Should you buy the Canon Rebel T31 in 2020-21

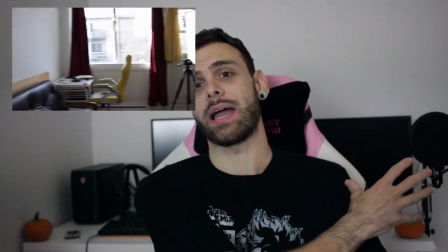I actually turned off some of my lights, so I have no backlight now, which is actually something I just started doing recently,
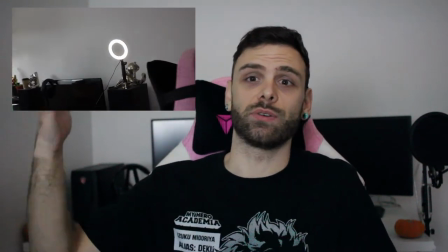and I have no side light here.
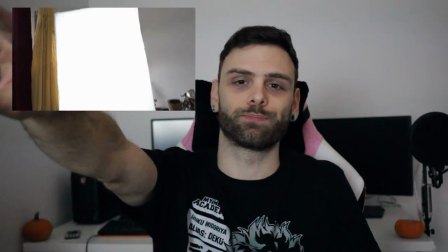I only have one back with a little bit of natural light and one big light in the background.
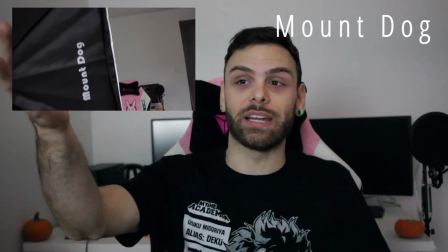just one light in the background. So working from here, the first thing I would do is let's turn our ISO completely down to get rid of that crane.
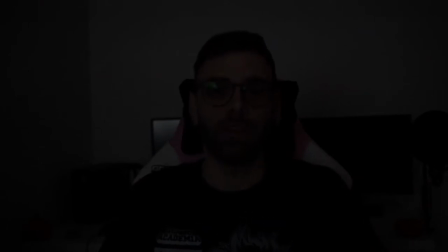So we're gonna go ahead and do that. Alright so I've turned my ISO down. As you can see it is super super dark. We can't see anything. So I'm actually gonna turn on some external lights. So magic just like that. So I have a small light coming here still not good enough I'm gonna go turn my cock light on
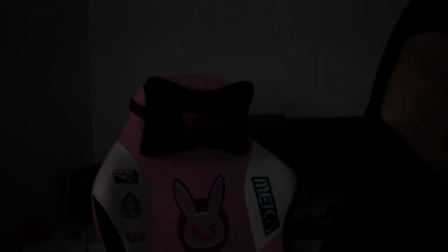just give me one second alright
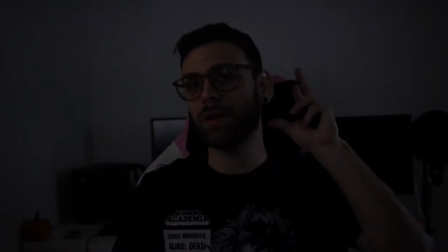so still a little bit better with a little bit of contrast coming here giving me that nice outline but it's still not making the cut so what I'm gonna do now is I'm going to change my shutter speed I'm actually gonna bring it up but before I
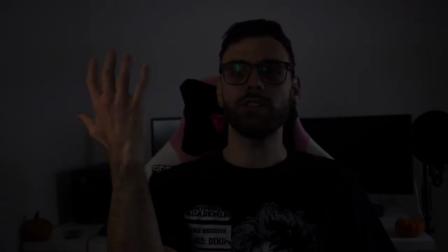do that just want you guys to notice something See how I'm moving my hand it really doesn't look natural. Well I'm going to put it side by side just to show you a little bit of difference.
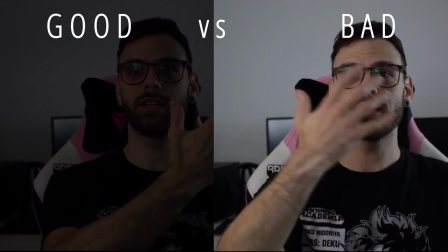So, not good shutter speed. There's no motion blur, it doesn't look natural.
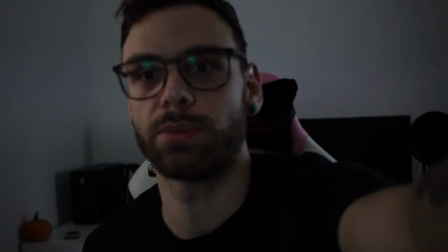So now I'll try to happen when I turn my shutter speed. So I'm going to put it around here.
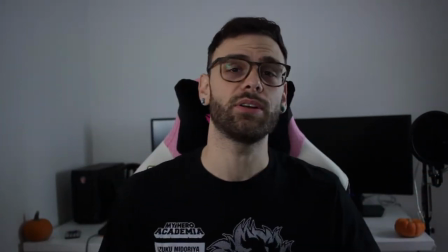This is 160, so if I was filming in 60 frames per second,
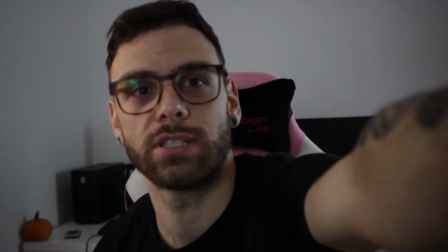this would look a little bit better. still not super natural so let's bring it up and bring it down
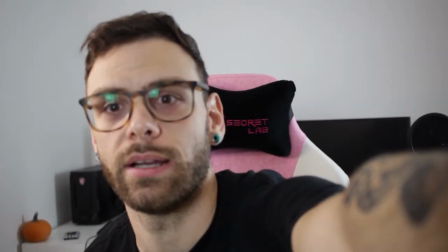and I am now shooting 30 frames per
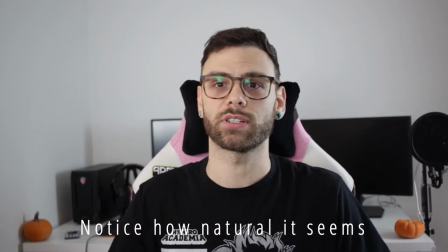second and this is what it looks like as you can see it's highly
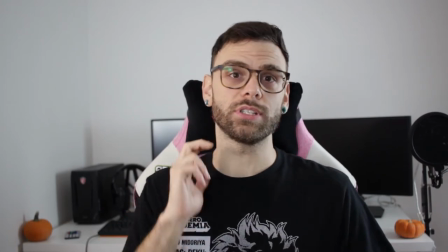overexposed so let's see what my ISO is at you guys can't
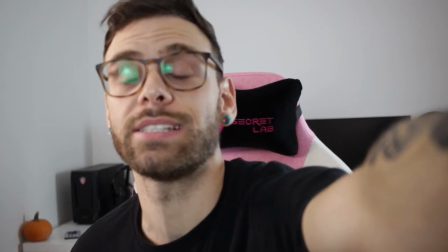see this but it is it's at ISO 400 so my
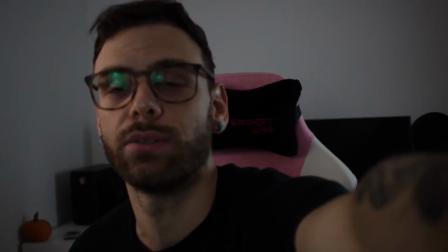favorite thing to do let's bring it down to 100 a little bit
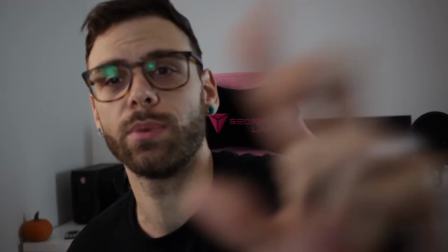too much so now we're going to utilize it put a little bit of extra light in there this
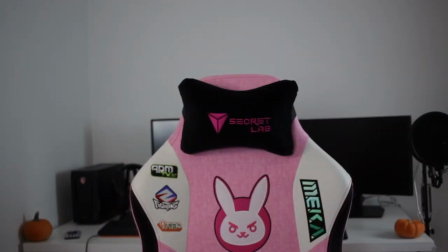is looking a little bit better and if I'm not mistaken my f-stop yes my
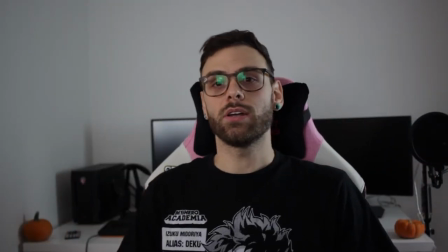f-stop is completely up so this is the original video.
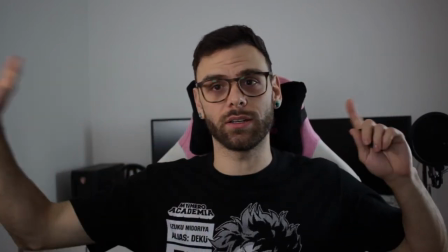So what did I do? I utilized good lighting. I turned my f-stop up.
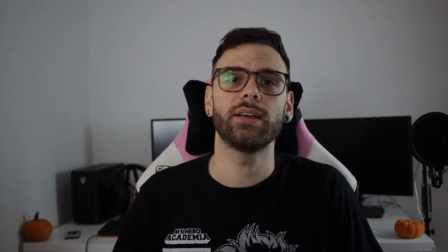That's a personal choice. You don't have to do that. I want to get a nice blurry background, me and focus. And the third thing I did was my shutter speed.